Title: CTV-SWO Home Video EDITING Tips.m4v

Last night, we gave you some tips for shooting great holiday videos. Tonight, CTV's Melling and editor Ryan Snider have some tips for editing some memorable Christmas home movies.
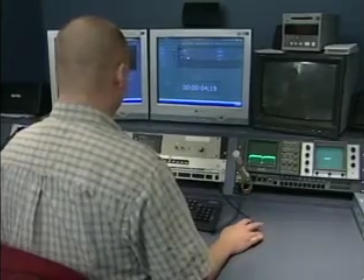It seems most home computers now have video editing software. There are plenty of ways to make an edited piece look much more professional and a lot better, easier to watch. So here are some tips for Christmas home movie editing excellence. Tip 1, pay attention to the pacing of your video.
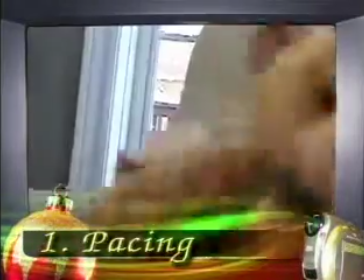Try to keep shots the same length. If the pacing is set up so that they're uneven,
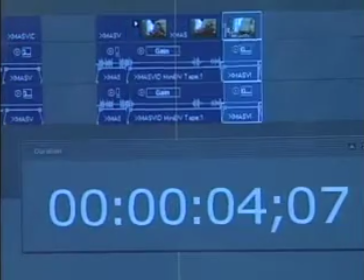for instance 3 seconds and then 10 seconds and then 4 seconds, this 10-second shot may seem unnaturally long.
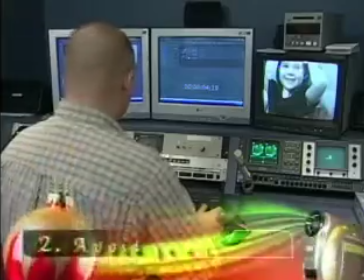Tip 2, avoid jump cuts.
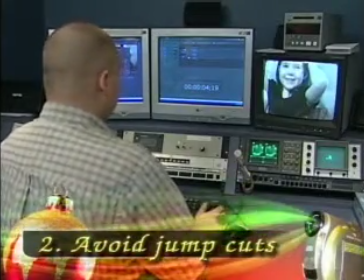An example of one of those would be 2 shots placed side by side on the timeline that are very similar in their framing.
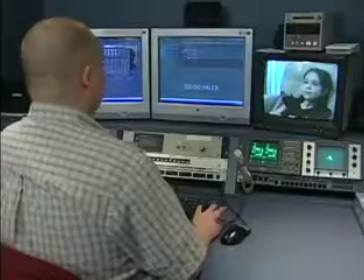A cut between those types of shots is jarring. Where if you can take sort of this mid close-up and then
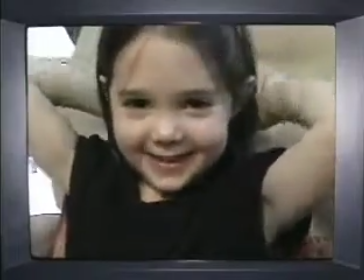cut to a shot that's at a different angle, you avoid that problem.
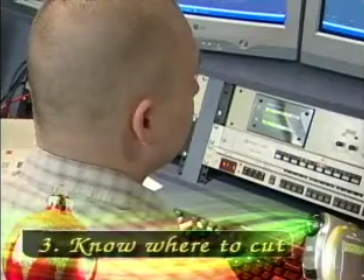3, know where to cut. You want to put it either immediately after an action has finished, whether that be the person on screen finishing a movement or the camera itself finishing its pan.
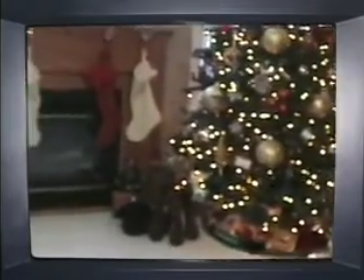This is an example of how not to do it. See how the cut happens before the camera stops moving and how Courtney is already tossing her bear. How hard it is to cut your video really depends on how well it was shot. Try doing things like holding your shot steady and holding each shot for around 10 seconds.
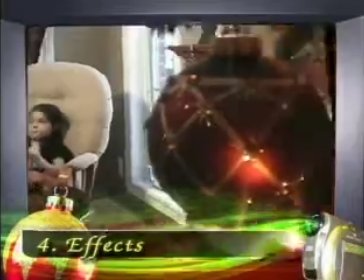Tip 4 is regarding effects. Home editing programs offer lots of different ways to cut, change, and transition your video.
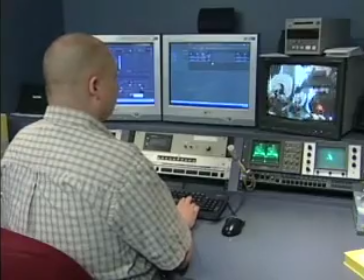Don't overuse them. When you start getting different transitions and different
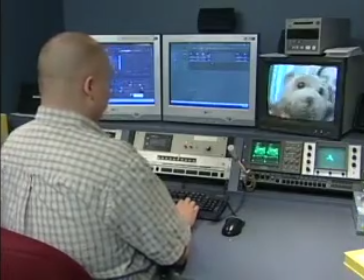video that doesn't really make sense with the video you're cutting, it'll get a little bit visually tiring.
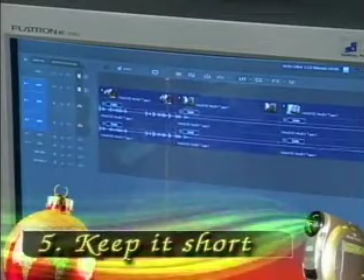Finally, one last tip. If you're going to send this Christmas video out to different family members or post it on YouTube or whatever you want to do with it, people are not going to have the attention span to watch your entire Christmas take place. So if you can cut it and keep it moving and at a fun pace, people will actually watch the whole thing.
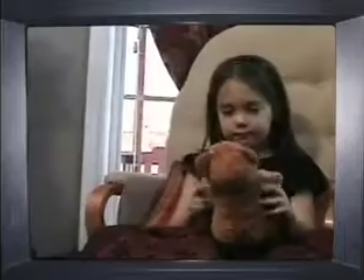10 minutes is a good rule of thumb, and you can always keep the raw tape for yourself.
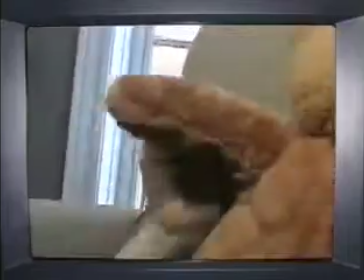Melling, CTV News.